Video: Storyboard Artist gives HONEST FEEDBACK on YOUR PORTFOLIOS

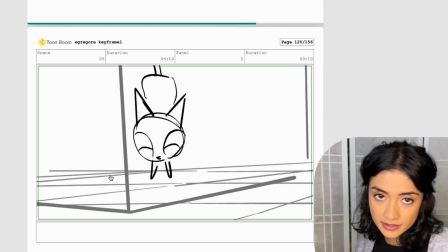This is a motivated camera move, which I like to see,
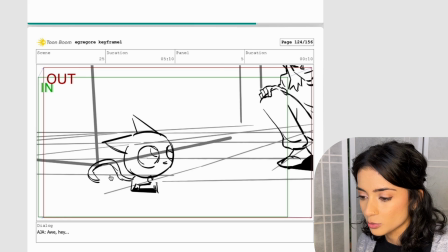and it's motivated because the camera is just following the movement of the kitten, so it feels more natural.
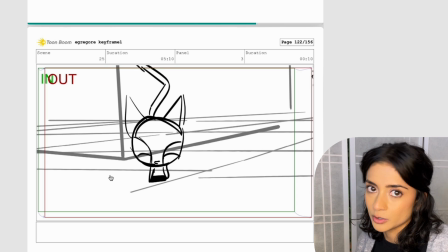Because if you see a cat moving, well, your eyes are going to naturally follow it, right?
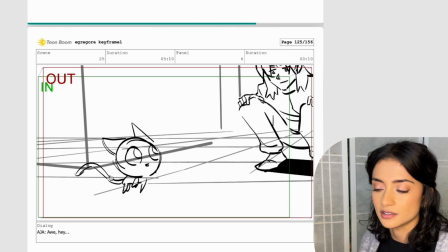So the camera is mimicking the human eye in that scenario, and it feels a lot more natural and organic.
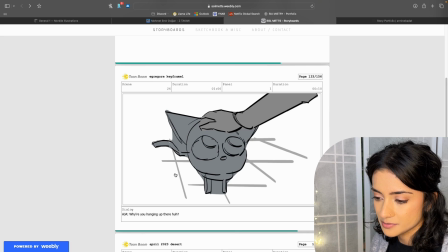This is a nice POV shot.
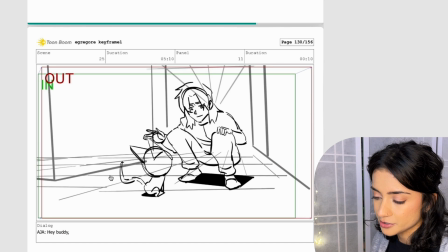Yeah, I really like this little movement because the character pets the cat, and then we immediately cut to see the character's point of view.
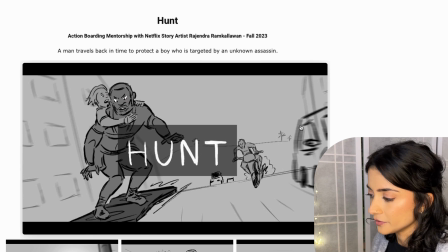So we really get in the character's head and we feel what he's feeling. Moving on. I like the compositions a lot.
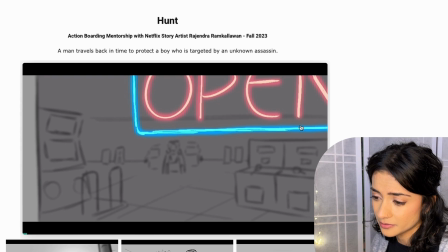They're very thoughtful.
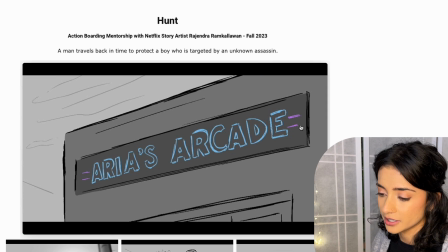Because you could just open on a generic wide shot of an arcade, but you choose to do the banner,
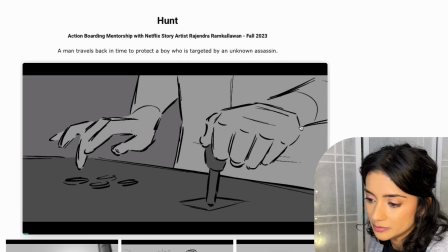and then we reveal that it's open, and then we see people inside. So it's just nice to see. It's different.
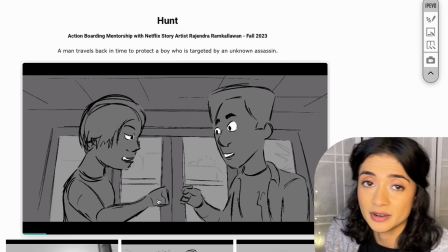This is something that I see beginner artists do all the time, and I myself did it a lot when I was first starting out in the industry. For some reason, we're all scared to leave in any kind of construction lines or guidelines when we're drawing. So in an attempt to have clean boards and clean lines, we end up with very iffy anatomy and proportions.
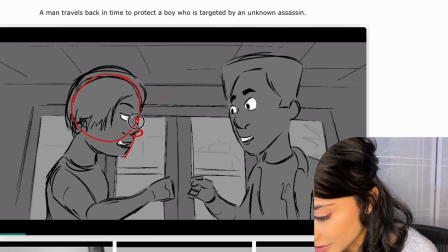So it is 100% okay for there to be guidelines for the skull or the neck or the shoulder blades.
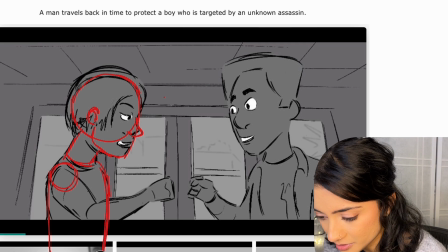Also, don't be afraid to draw outside of the frame to kind of map out where your characters are spatially.
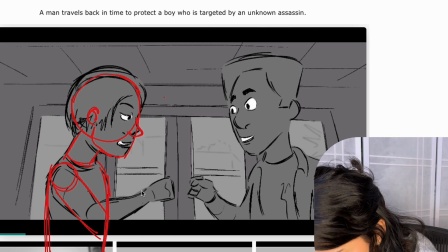Because once I do this, I realize this arm is way too short. And practice your hands, don't be afraid of hands.
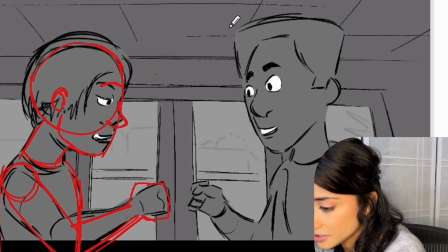Eye line is also very important because are they looking at their hands? At each other? It's kind of hard to say. This is a good example of what we like to call being in the hole.
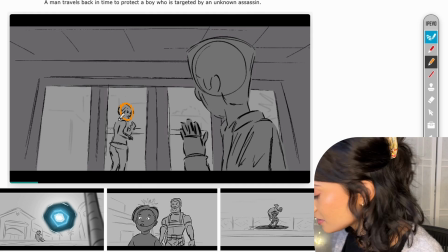Because if I map out where this character is spatially, the ground plane is somewhere here.
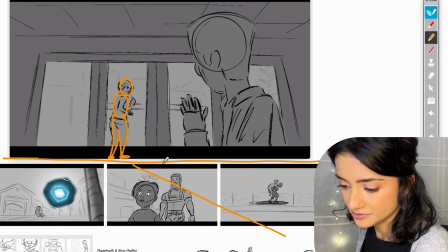So I'm assuming the horizon line is also somewhere here. And so if I kind of extrapolate and draw this out, this character is standing in a hole in the ground.
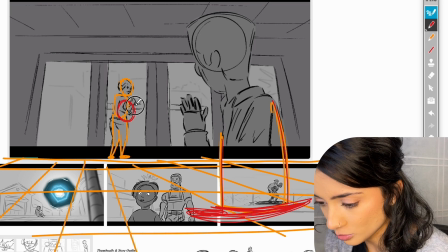So you'd want to either lower this character further down,
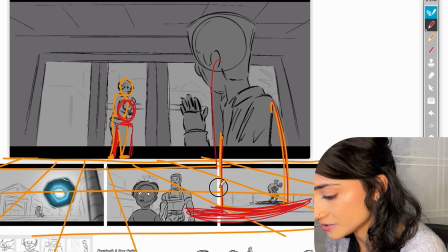or you would want to raise this character so you can like see their hips and their legs over here.
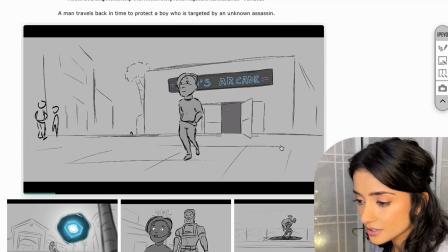This is a good example of cutting on the action and then having a motivated camera move. I would break this down a bit more though with a few more poses. Generally, when you have a camera move, you want the audience's eye to not have to move too much during the shot.
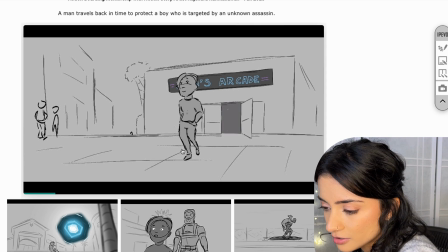So if my eye is right here, well, if I click through,
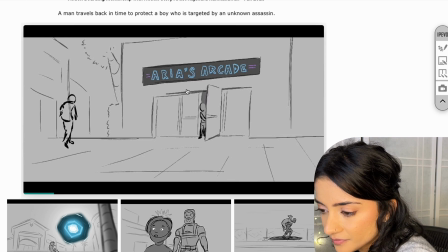the character is moving from one side of the screen to another. And it's a bit jarring for me to have to like follow where they're going.
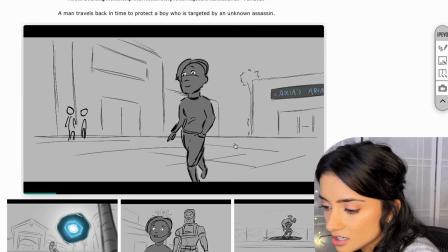So you'd want to have them roughly in the same spot on screen and then show the background moving around them.
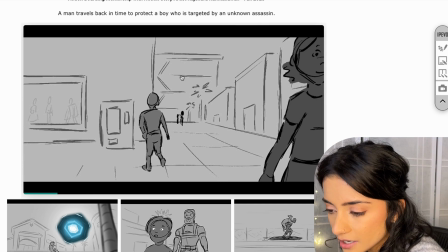Or you would just want to have more breakdowns of this so our eye has time to kind of catch up a little bit. This is a really nice shot. That is all I have for you guys for now. If you're interested in a portfolio review or my mentorship options, I'll leave a link down below. I hope that was helpful. These are a lot of the things that I've picked up over the last 5 years of working in the industry and reviewing other people's portfolios. All right, I'll see you next time. Bye.